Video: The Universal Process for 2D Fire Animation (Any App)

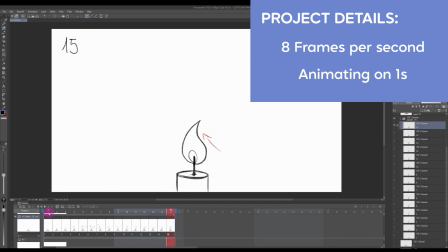[8:12]
This is how I have done it specifically for these kind of short animations. It's quite okay to do once, but they can of course take a little bit more time.
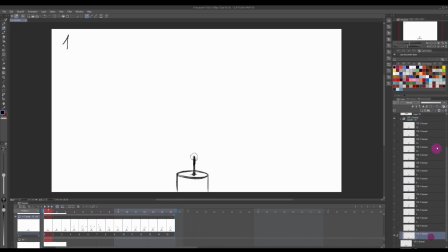[8:19]
And lastly, we have over here on the right, the layer. So here from 1 to 15, this is how Clip Studio Paint works. So essentially each layer here is connected to the corresponding frame. But you can ignore this if your software works a little bit different. Let's begin. Okay, so I'm going to show you how to animate this candle with two different purposes.
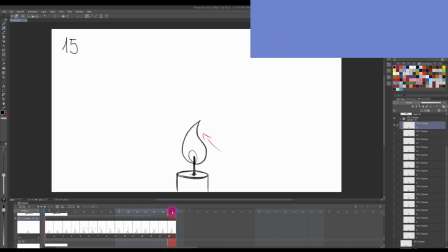[8:37]
Looking at the candle from frames 1 to 15, we're going to create an animation that essentially runs once. Let me just show you how it currently looks. But as you see, as it loops, as it comes back around here or to frame 1, depending on where you're looking at,
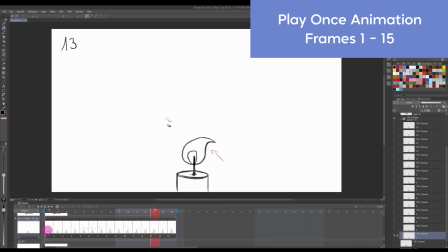[8:56]
suddenly the candle is kind of growing from scratch. So that's why it's not a suitable looped animation. So for those that only want to do the looped animation, we are going to focus on frames 4 to 15.
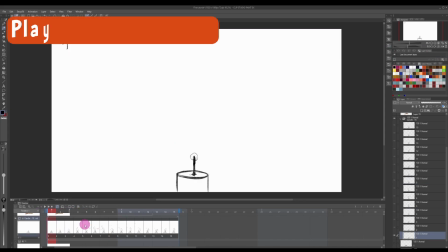[9:10]
All right, so first, the animation that will play just the once.
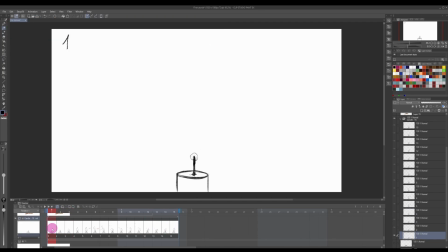[9:13]
If you wanted to create a growing candle, your first frame should be either the candle by itself or the candle with just a little blob. A candle is usually a rectangle with a circle on top, or you can look at it as a cylinder.
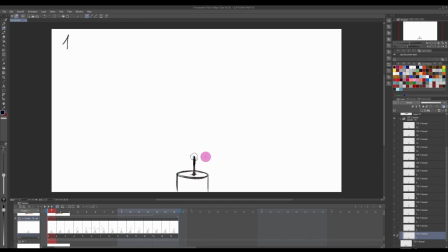[9:27]
And then it has the wick, which is just literally a straight line. And at the top, in my first frame, I have just drawn a little blob. This is sort of like the candle has just been lit and the fire has just begun.
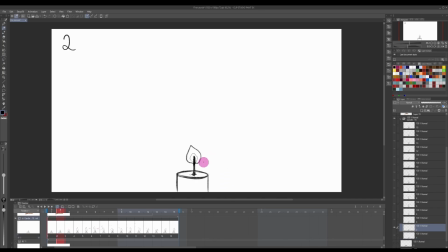[9:41]
In the next frame, frame number 2, we just want that same blob to just expand a little bit more. And it's already starting to have that kind of droplet shape that I mentioned Also, from 1 to 2, to make sure that the candle is identical, is exactly the same, you should either duplicate it from the first frame,
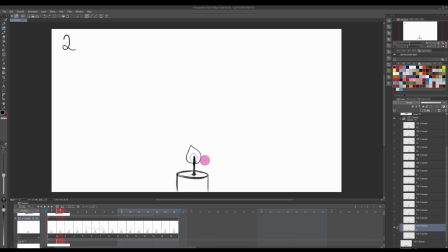[10:01]
delete the blob, and then redraw the new correct flame for your frame. Depending on your software, you might also want to create the candle sort of like as a background or as a separate layer that essentially is a continuous layer that would show up from frame 1 to 15.
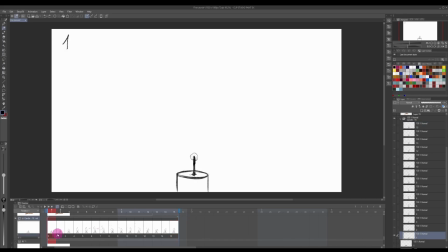[10:16]
And you just draw the flame in a separate layer. Again, this will depend a little bit on your software, but the principle is the same. Or as I said, if you're using some software that is a little bit more basic in terms of animation, for example, I used to do Adobe Fresco a lot before Clip Studio Paint.
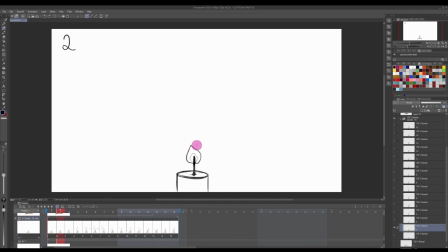[10:33]
All you have to do is duplicate the frame and then delete what no longer serves and redraw what you need to redraw. So in this case, it would be deleting the candle flame and redrawing the candle flame for the correct frame. And then for frame number 3, we have then the candle almost at its full size.
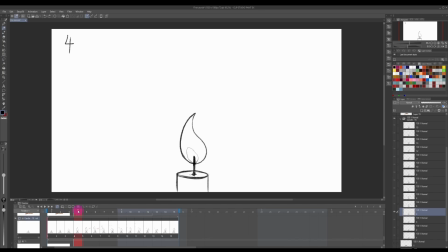[10:51]
It's kind of growing, and then it reaches its full size at frame 4.
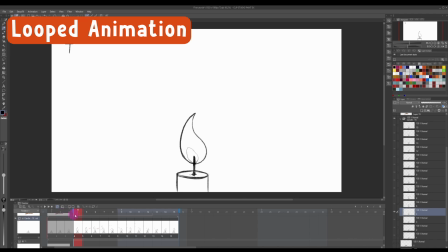[10:56]
So now from here is where we are going to focus on a looped animation. Let me show you how now that looks without frames 1 to 3.
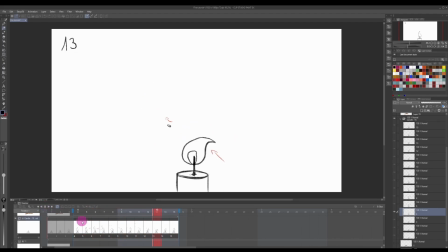[11:09]
So suddenly it makes more sense to have it looped. There is still a bit of a jump. However, I know that that jump is because it's ending from 15 to 4, because I know how the frames are supposed to look. But if you're looking at this for the first time, this is a very valid candle movement as well.
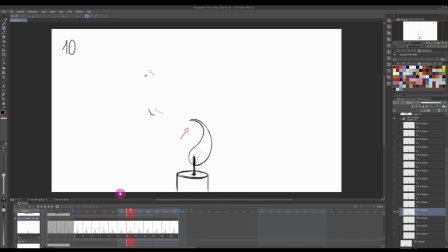[11:27]
Candles go really a little bit back and forth, and it's a bit unpredictable too, depending on the wind that is forcing it. So don't worry if it's not uber smooth, which is usually something that animators worry about a lot.
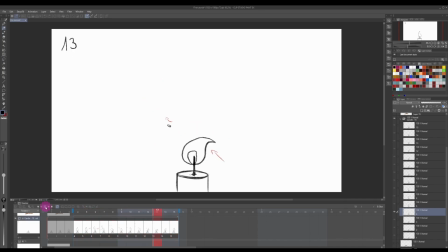[11:41]
But in this case, it works. It kind of gives maybe the candle even more charm, if you will. All right, so then how does this look? Already in frame 4, you can see that I have added a bit of a curvature here on the right-hand side. This is because in my mind, I was imagining wind coming from the right-hand side.
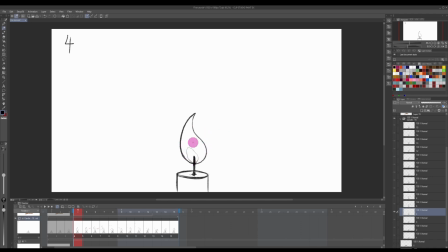[11:59]
So wind is coming from this angle. So this bottom section here remains quite round and will remain mostly in the same shape for the entirety of the candle moving. However, this top part is what's gonna give the candle a bit of movement.